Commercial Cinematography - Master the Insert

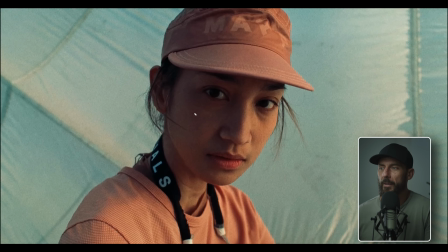[8:17]
was this exposure, right? This amount of level, not cool. What is cool? No, well, you got the colors, right? Color contrast, different video. How many things are we going to cover on one topic or in one video?
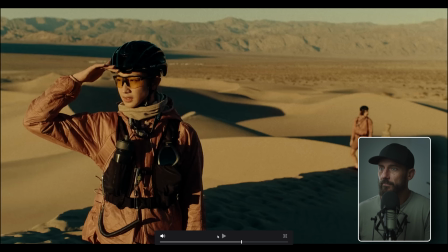[8:29]
It's not, we're not going to be able to do it all. Jesus, that was a lot of cuts. Oh, there she is listening to the sand.
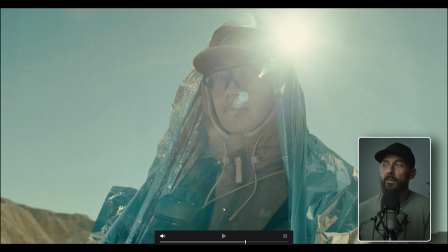[8:36]
And we're, okay. Now, what happens when you put the sun in the frame? This is good for effect, especially when you're doing a job with 500 cuts. it's like well how many times can we do the uh sun wrap that looks beautiful sometimes you want to make it ugly this is not great right we got the sun in the sky it's pointed directly down we're not
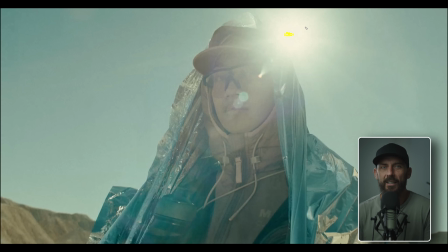[8:55]
doing also we're not doing like the revenant style revenant style we would be at t16s and this thing would be like a little pin and you wouldn't get this whole blob around it uh this i mean we're closed down you can see by the bouquet here but uh when you get the sun
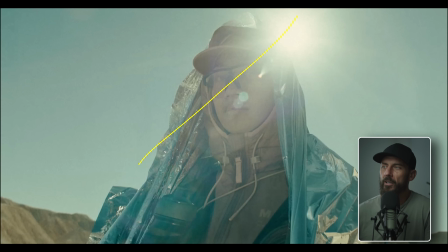[9:11]
in you cannot really control the contrast anymore because you're getting so much level inside of the lens when we're looking at it like this. That's why I always say try if you can and you want something to look you know quote unquote pretty don't have the sun in the frame.
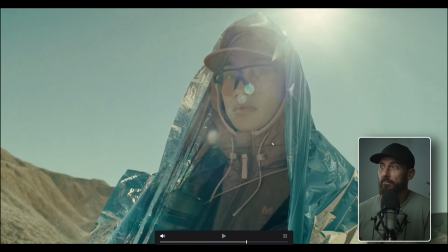[9:23]
Sun in the frame makes it significantly harder and that this is what flat looks like right that's flat no contrast back here no contrast here nothing but I mean why not?
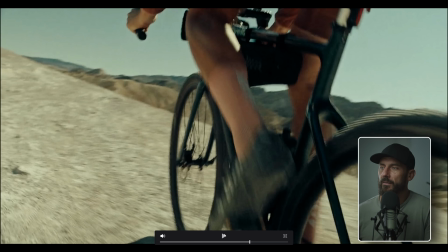[9:37]
Oh now let's see this frame
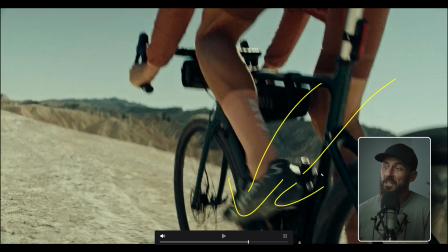[9:42]
backlit right shadow coming towards the camera interesting this
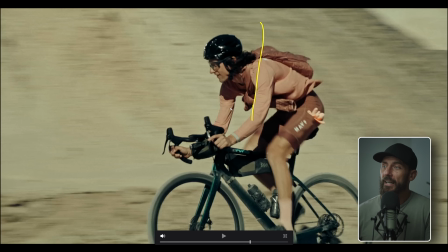[9:47]
one Sun going right at the dude right this is probably the way that you would shoot something and then you'd go back and go like why doesn't it feel that
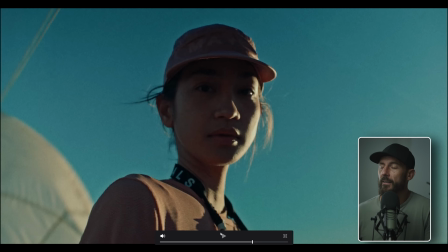[9:56]
interesting or that nice okay this is the last
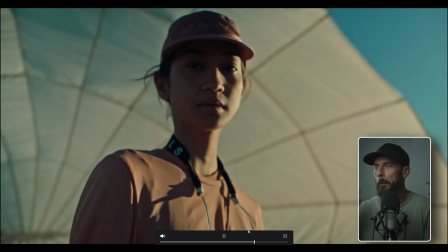[10:01]
thing we're gonna talk about in this ad I don't think we're gonna get through it should we watch the whole thing why not oh there's that parachute gonna eat her boom now that's how you make something nice right there
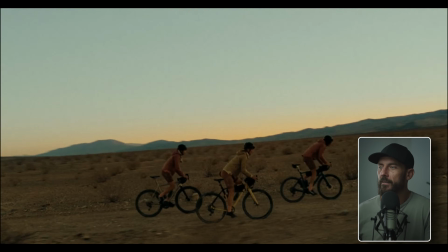[10:08]
steps it's dark oh my god are we in some sort of wormhole here
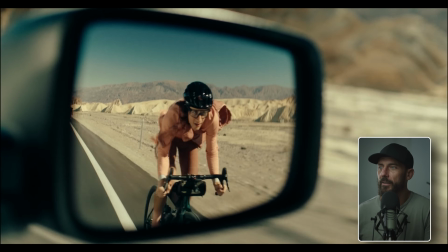[10:15]
he comes hey get out of the bike get off of the bike and just ride in the car dude keep going there's that parachute again
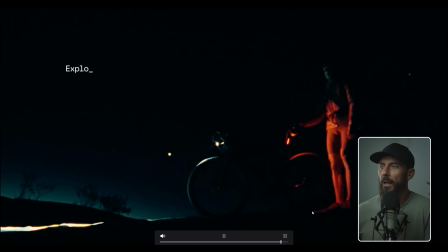[10:22]
man they really milked this whole parachute idea didn't they bob we're out of money what are we gonna do let's take uh one of the pas and we'll just go out and pretend she's getting and eaten by a parachute. Perfect. And you're laughing.
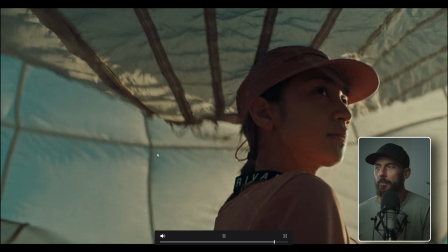[10:36]
You think that's not how commercials get made. That's exactly how these commercials get made. Somebody goes, oh my God, we blew the entire budget on the first day.
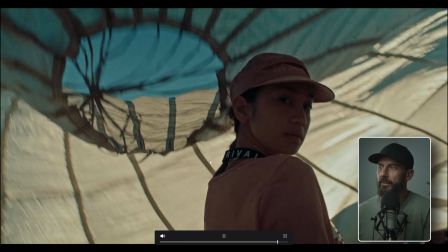[10:45]
What are we gonna do? We got no money for locations. I just put up the parachute. Let's go to the part that I wanted to actually look at, which wasn't even here.
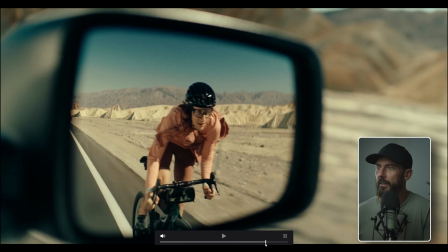[10:52]
Where was it? Back, right, not yet, not yet. There.
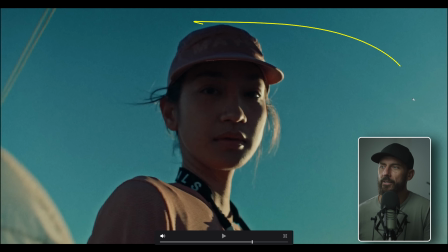[10:59]
Okay, this is good because we don't have the sun in the frame, right? We don't have any of the softness from whether it was the parachute softening off before. This is harsh light. This is what it actually looks like when you go out there and you're about to start building for the beauty lighting, I would say. This is default. You land, you put the camera down, you're like, hey, this would be a good spot. Sun's out of the frame.
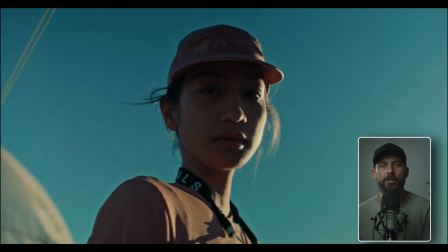[11:19]
Now, what do we do next? Well, the first thing that I would do is I'd say, you know what's not great and we can never overcome is this nose shadow, right? We like this because what we're gonna do is we're gonna take this and then we're gonna add a big old bounce over here.
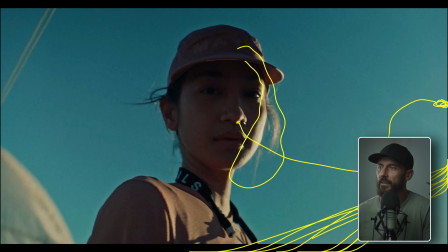[11:36]
And we're gonna get the sun, which is over here, to hit the bounce. And then it's gonna hit her face. And it's gonna take this line, which is really harsh, and it's gonna soften that off. That's what we want to look nice. And maybe it even wraps around over here. But what we don't want is this giant harsh thing on her nose.
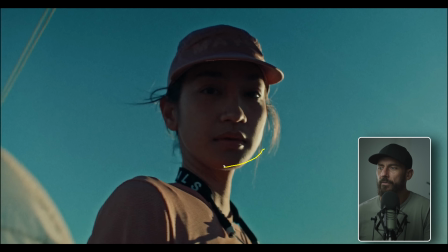[11:52]
So what do we have to do? The camera has to move, crab left, and she has to rotate. towards her right shoulder, right, camera left. If she turns that way, we start to lose this nose shadow.
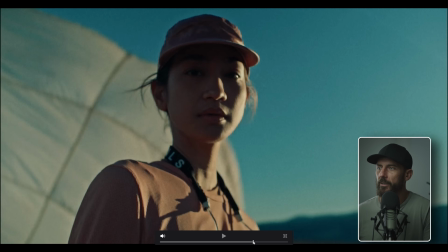[12:05]
Now, does she in the actual... She doesn't. We go the opposite way. Oh, right, almost though, right?
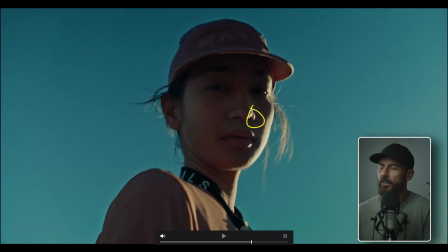[12:12]
As she starts to come around, we start to lose more and more of that. And if you want to make it look a little bit softer, a little bit gentler, which is normally, you know, we're in the land of commercials here.